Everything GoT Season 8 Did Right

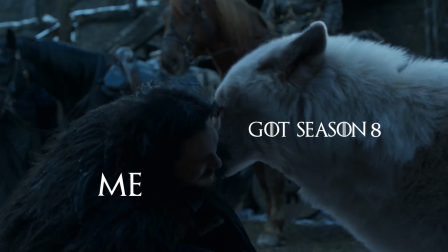Hey guys, for this video I'm going to take a more positive look at Game of Thrones Season 8 since the anniversary just passed.
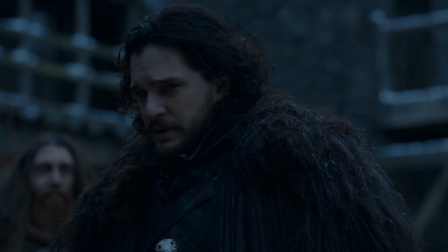I missed it because I was just, you know, binging something else.
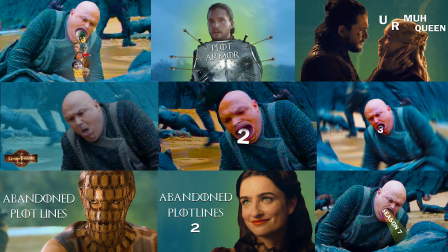I owe it to Game of Thrones to take off the brass knuckles since I've made so many videos bashing it, and actually take a look at what Season 8 did well.
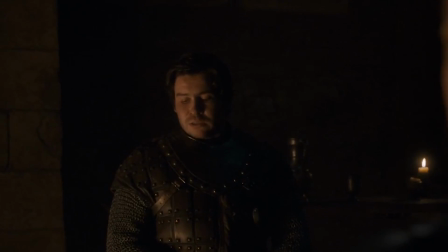I'm going to go into everything story-wise that the season did right.
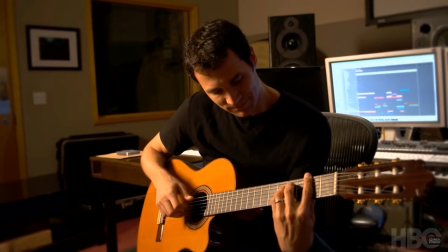Obviously, they did a great job with the music and VFX as an example, but for this video, I'll be prioritizing what happens in the show.
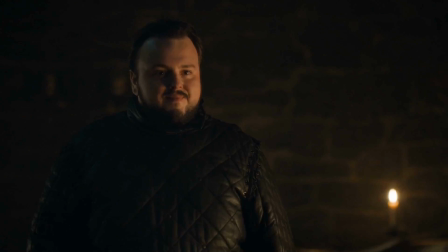There's a lot of things that this season did alright, but I'll be pointing out what I think they did a good job on.
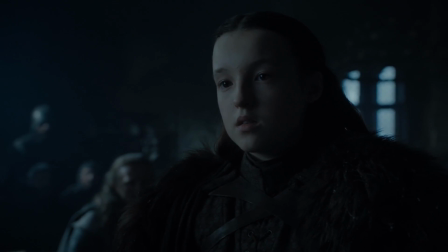Lyanna Mormont. Out of all the characters that had unsatisfying payoffs and were ruined, Lyanna Mormont surprisingly had a great payoff.
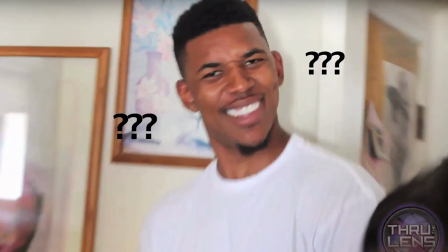She initially gets yeeted off the screen like a fly, and you're like, for fuck's sake, did they just kill a fan favorite in like half a second?
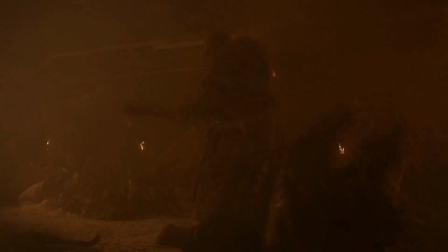But no. She comes back in the most badass way possible and takes down a giant.
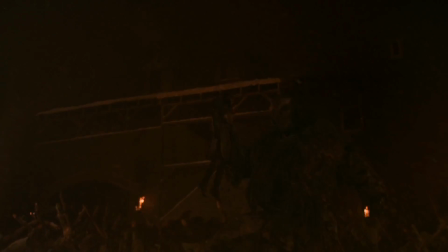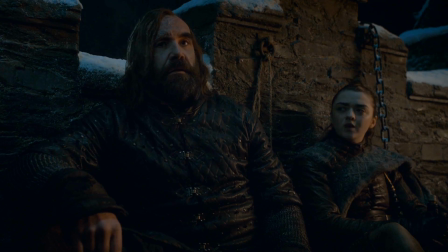The Hound. To be honest, all they have to do is have him roast people and it's already A+ television.
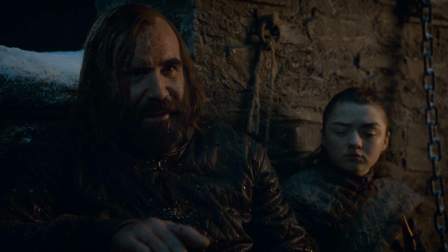The Lord of Light's gonna wonder why he brought you back 19 times just to watch you die when I chuck you over this fucking wall.
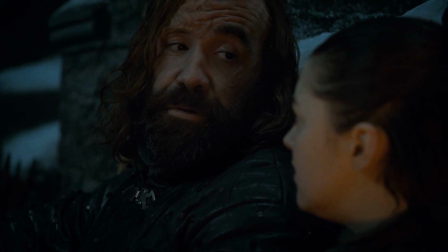But besides him just roasting people, they go into the arc of how the Hound is being more sympathetic.
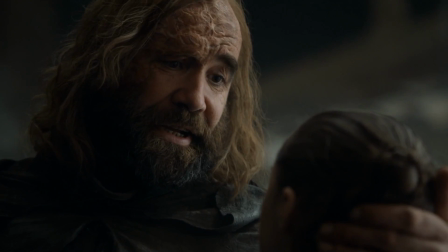They perfectly pay it off by saving Arya from killing herself for vengeance, which is the very thing that consumes Sandor Clegane.
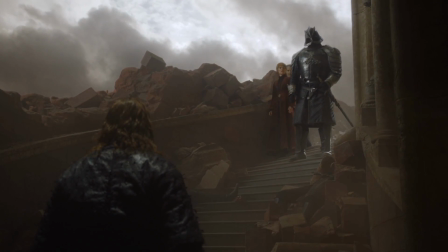Clegane Bowl. Although this was very cheesy, it gave us some very epic and funny moments.
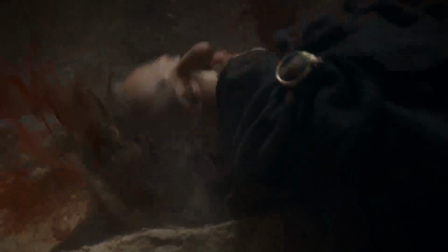The funny one being Qyburn's death. I can still watch that moment and laugh because it's so stupid that it's good.
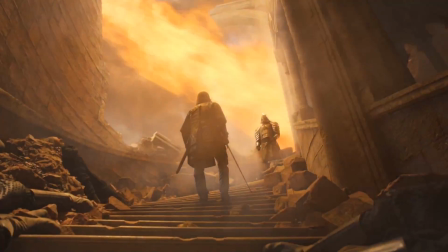But yeah, the whole scene is epic and fun. The awesome set piece. The slow build of the draw of the swords.
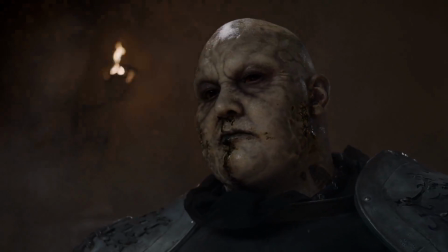The reveal of what the mountain looks like. The epic fight.
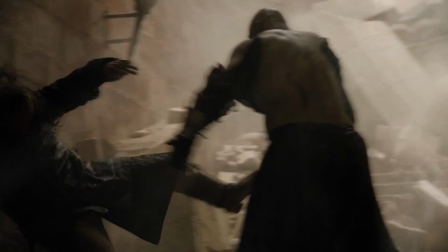Big Chungus, great editing, character payoffs, what more could you ask for?
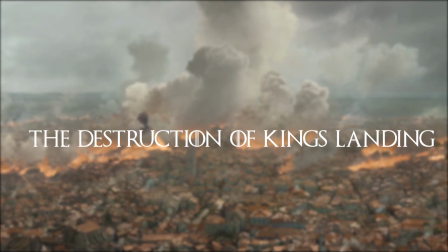The destruction of King's Landing.
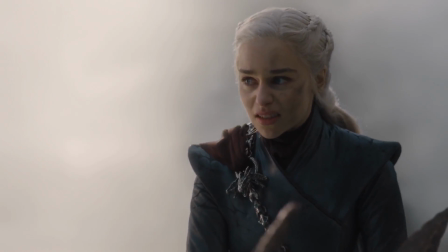Although the motivation for Daenerys destroying King's Landing was horribly executed, the destruction of King's Landing itself was still really well done.
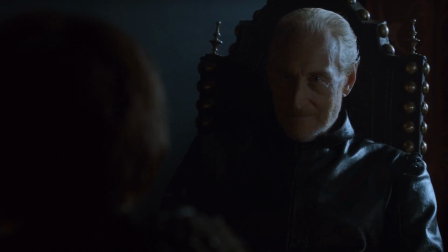They always mentioned how dragons leveled cities, like with Tywin talking to Arya.
Arryn and all his sons roasted alive within these walls.
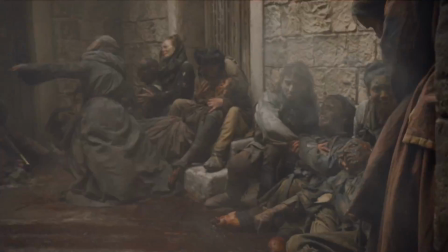But now we actually get to see it in all its glory. Also, having Arya's point of view gives you a real sense of how much chaos is unfolding in the city.
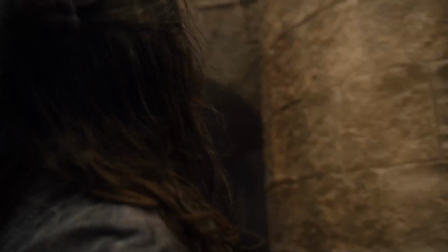Without her perspective giving more depth to the scenario, it would have just been pure spectacle.
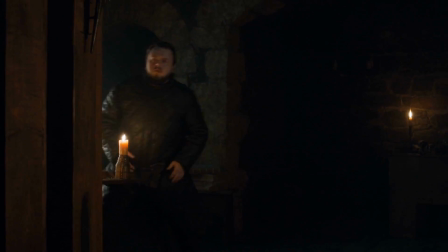Samwell meeting Daenerys. This was surprisingly one of the best scenes in episode 1 that we didn't even know we needed. Samwell being humbled and giddy to meet Daenerys to suddenly turn with the mention of the death of his family is so powerful.
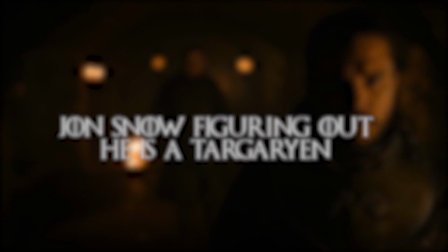Jon Snow figuring out he is a Targaryen. So the initial reaction in this whole scene was great.
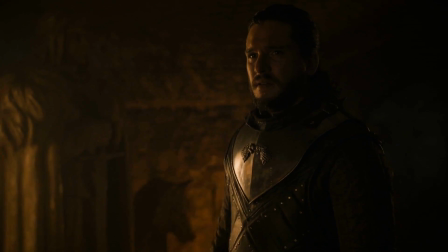It's been set up for a long time, and we finally get to see the payoff of Jon's reaction. The only downside from this scene is that it changes Jon's character for the worse.
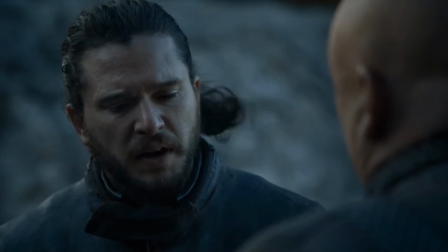He basically turns into a Jon that keeps repeating, "I don't want it, and you are my queen," after this point.
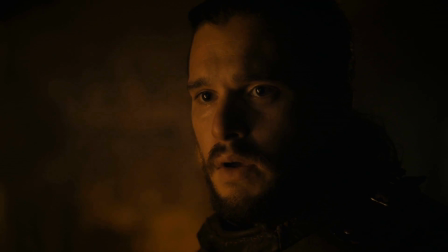But the initial reaction was powerful, and it was just done to death. Davos seeing Shireen 2.0.
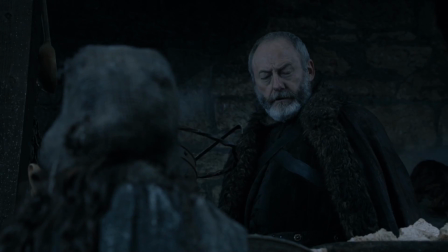This was another moment that came out of nowhere and hits you in the heart because of the girl's semblance to Shireen.
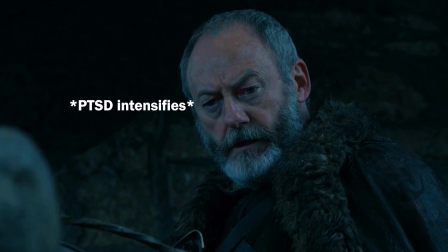It was a great addition because it reminds us of Davos' past relationship.
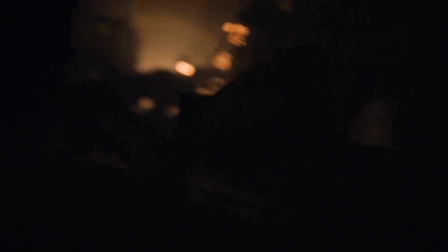The only unfortunate thing is that she doesn't come back in the Battle of Winterfell while the crypt is getting rolled by the undead.
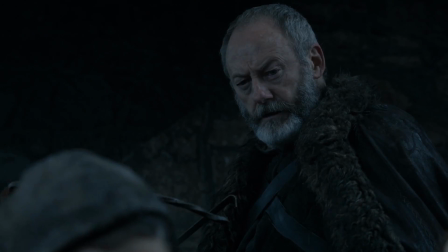It's just a great scene with setup that doesn't have payoff later on. The entire wine and chill scene.
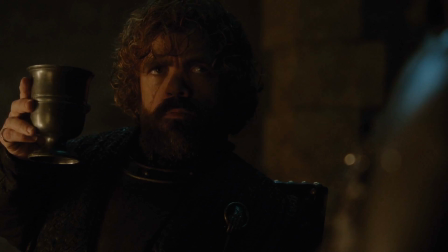This whole scene was great. We have Tyrion and Jaime talking about how they evolved and changed.
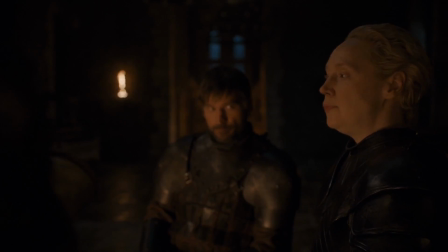We have Tormund hitting on Brienne. And we also have him drinking giant's milk.
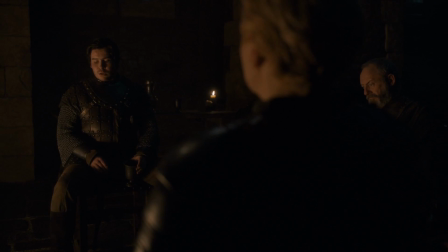We have Brienne of Tarth fucking smiling. Podrick singing? Oh my god, I can barely contain myself.
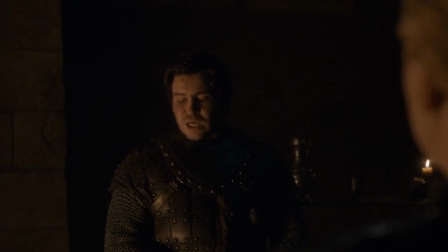We can all agree that Podrick singing is easily the best part of Season 8.
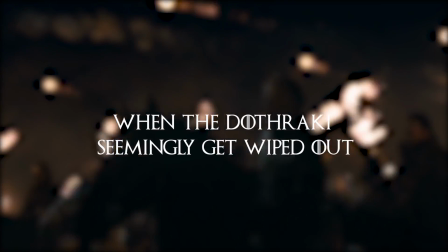When the Dothraki seemingly get wiped out.
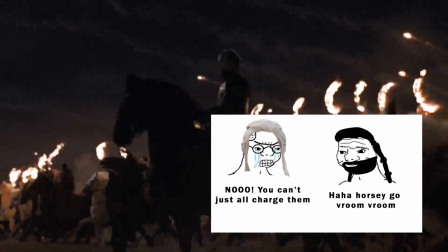Although it's completely idiotic for the Dothraki to charge head-on into the enemy, it was still a good moment. The whole notion that the entirety of the Dothraki force getting rolled in 1 minute reintroduces how vicious and dangerous the White Walker army is.
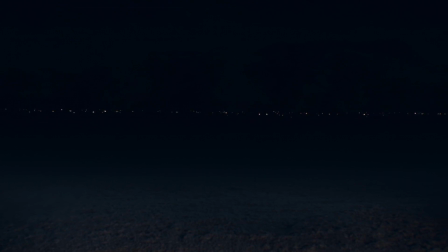It sets the stakes that everyone is screwed, and it will take a miracle to survive.